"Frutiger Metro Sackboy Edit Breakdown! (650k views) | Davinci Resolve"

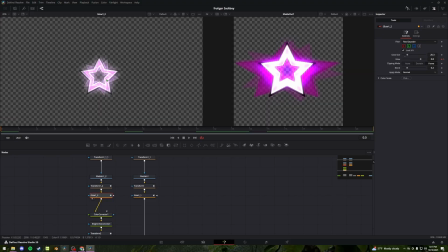(28:26)
I threw a glow node over top, a color corrector on top of that to make this dark transparent copy we have underneath the original star, brightness node to lower the opacity, and this transform node just changes the X size of the star underneath,
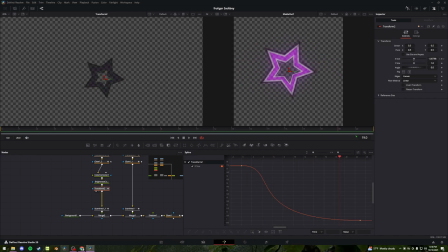(28:44)
so it starts like stretched out and then shrinks to fit the original one. Below that, we have this scan lines node, just for a bit more stylization. The second one is just a copy of the first one, but without this color correction. That makes it darker.
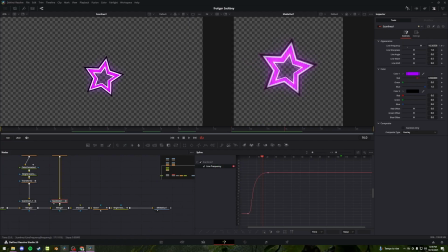(28:59)
So this is our top overlay star. Again, scan lines, merge both of those onto a blank background, give it a pink shadow,
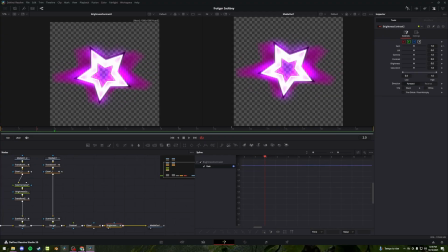(29:07)
one more glow for good measure, and then a brightness node to make it fade towards the end of the animation.
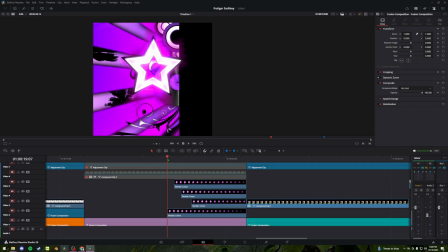(29:13)
I have this same animation overlaid 4 times, just offset a little bit from one another to create those purple stars.
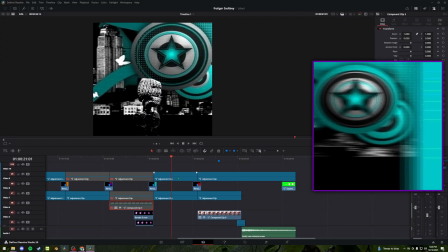(29:20)
Moving on to the teal section, like the others, we have our filter and our camera,
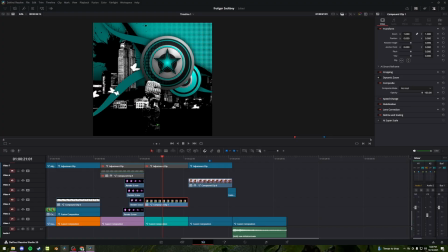(29:25)
which leaves us with that same main footage and reflection and our background. This one also starts off with, you guessed it, a gradient background.
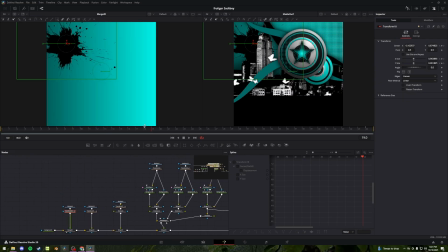(29:34)
Yippee! Over top, we have another paint splatter merged on top of our background that is animated to slide into frame
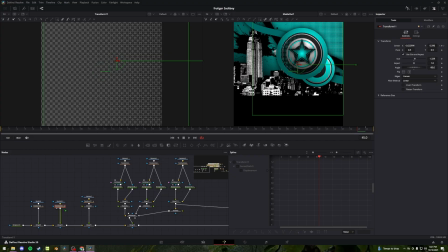(29:41)
We have this faded polka dot pattern again, flipped to the right, also animated to slide into frame.
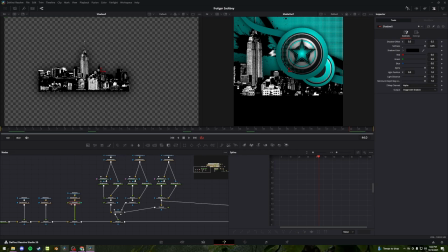(29:48)
Next up, our skyline, same sitch, gave it a shadow, also animated to slide into frame.
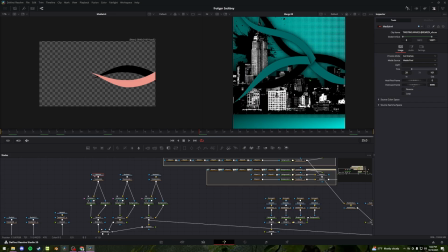(29:54)
This here consists of the same wave animation I got from that asset pack 3 different times. All of them a bit offset from each other, so they're not in sync in the final product.
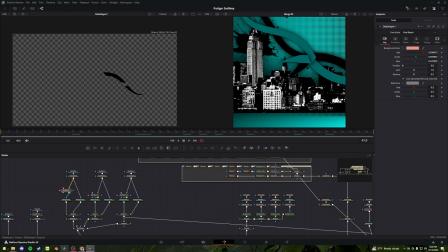(30:06)
One of them is backwards or reversed. They're all put through a delta keyer, which is the same thing you would use to like cut out a green screen. I used that on the tan color here so I could customize the color.
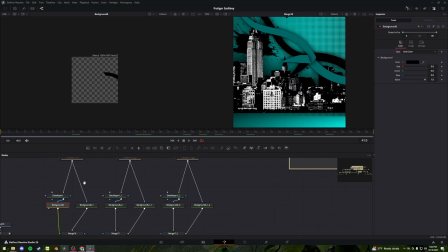(30:17)
I put the cutout one on top of a black background and the full one on top of a teal background. Overlaid the black one on top of the teal one to give us the multicolored result.
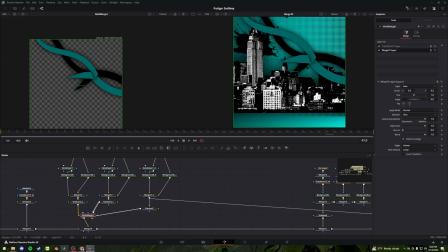(30:31)
Copy that 2 more times, arrange them in place where I wanted them, and we have our triple wave animation.
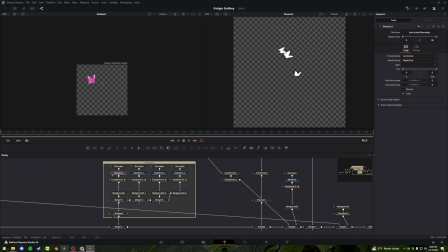(30:37)
Next up, this chunk consists of our little butterfly animation, which all comes from this one same PNG I grabbed of a couple butterflies, a couple masks to single out 4 different groups, just for a bit of diversity.
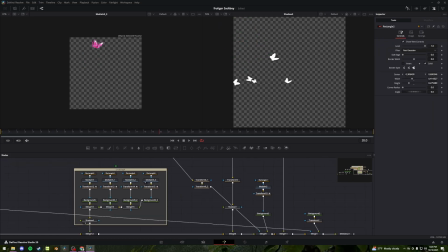(30:53)
We love diversity here. They're all animated on their own different curves with a bit of offset from one another, with the header of the image linked to the actual curvature of the animation.
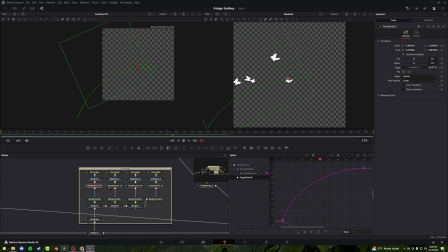(31:08)
So it automatically turns the image along with the path that is animated on. That process duplicated a couple more times in different places, all on top of blank white backgrounds,
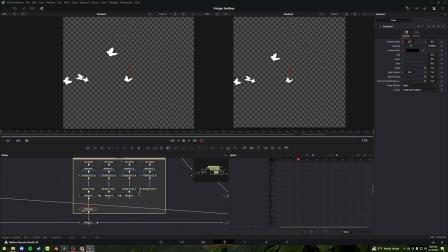(31:20)
all merged together with a shadow underneath, gives us our final butterfly animation. I would make them flap their wings, but I have no idea how the fuck to do that. Next up here, this monstrosity consists of the speakers in our background, which I made myself because I wanted to give another go at it.
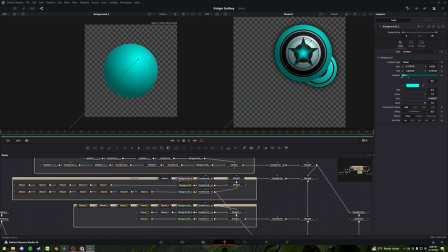(31:38)
These are 2 different sets of circles layered on top of each other, which are again just gradiented backgrounds with a lot of circle
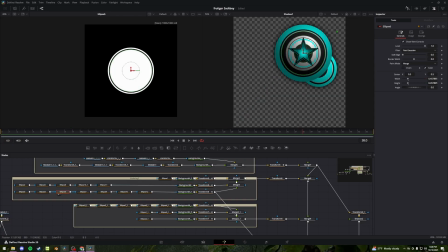(31:47)
masks on top to give us all the rings that are present inside of the speakers.
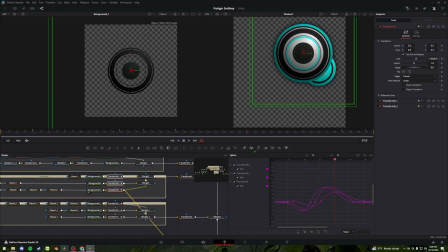(31:52)
And each background is animated in this kind of wave to make them, you know, move.
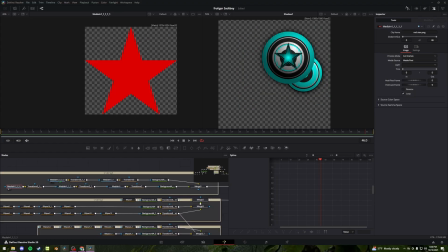(31:57)
And over top we have this star PNG that is masked
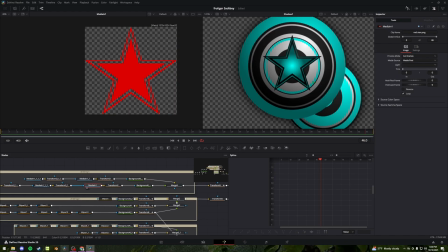(32:02)
over itself a couple times to make its different outlines in the finals design, on top of a black and teal background merged with the rest. And that is also animated to pop up and pulse like that. Next in the composition, to have these teal polka dots show up only in the black section of this speaker,
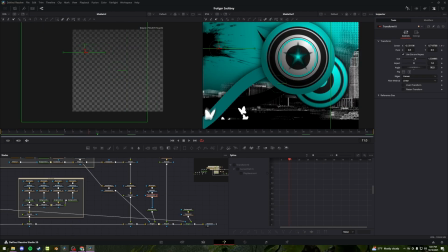(32:21)
we use our source image again, animated to slide in, layered over top of everything else.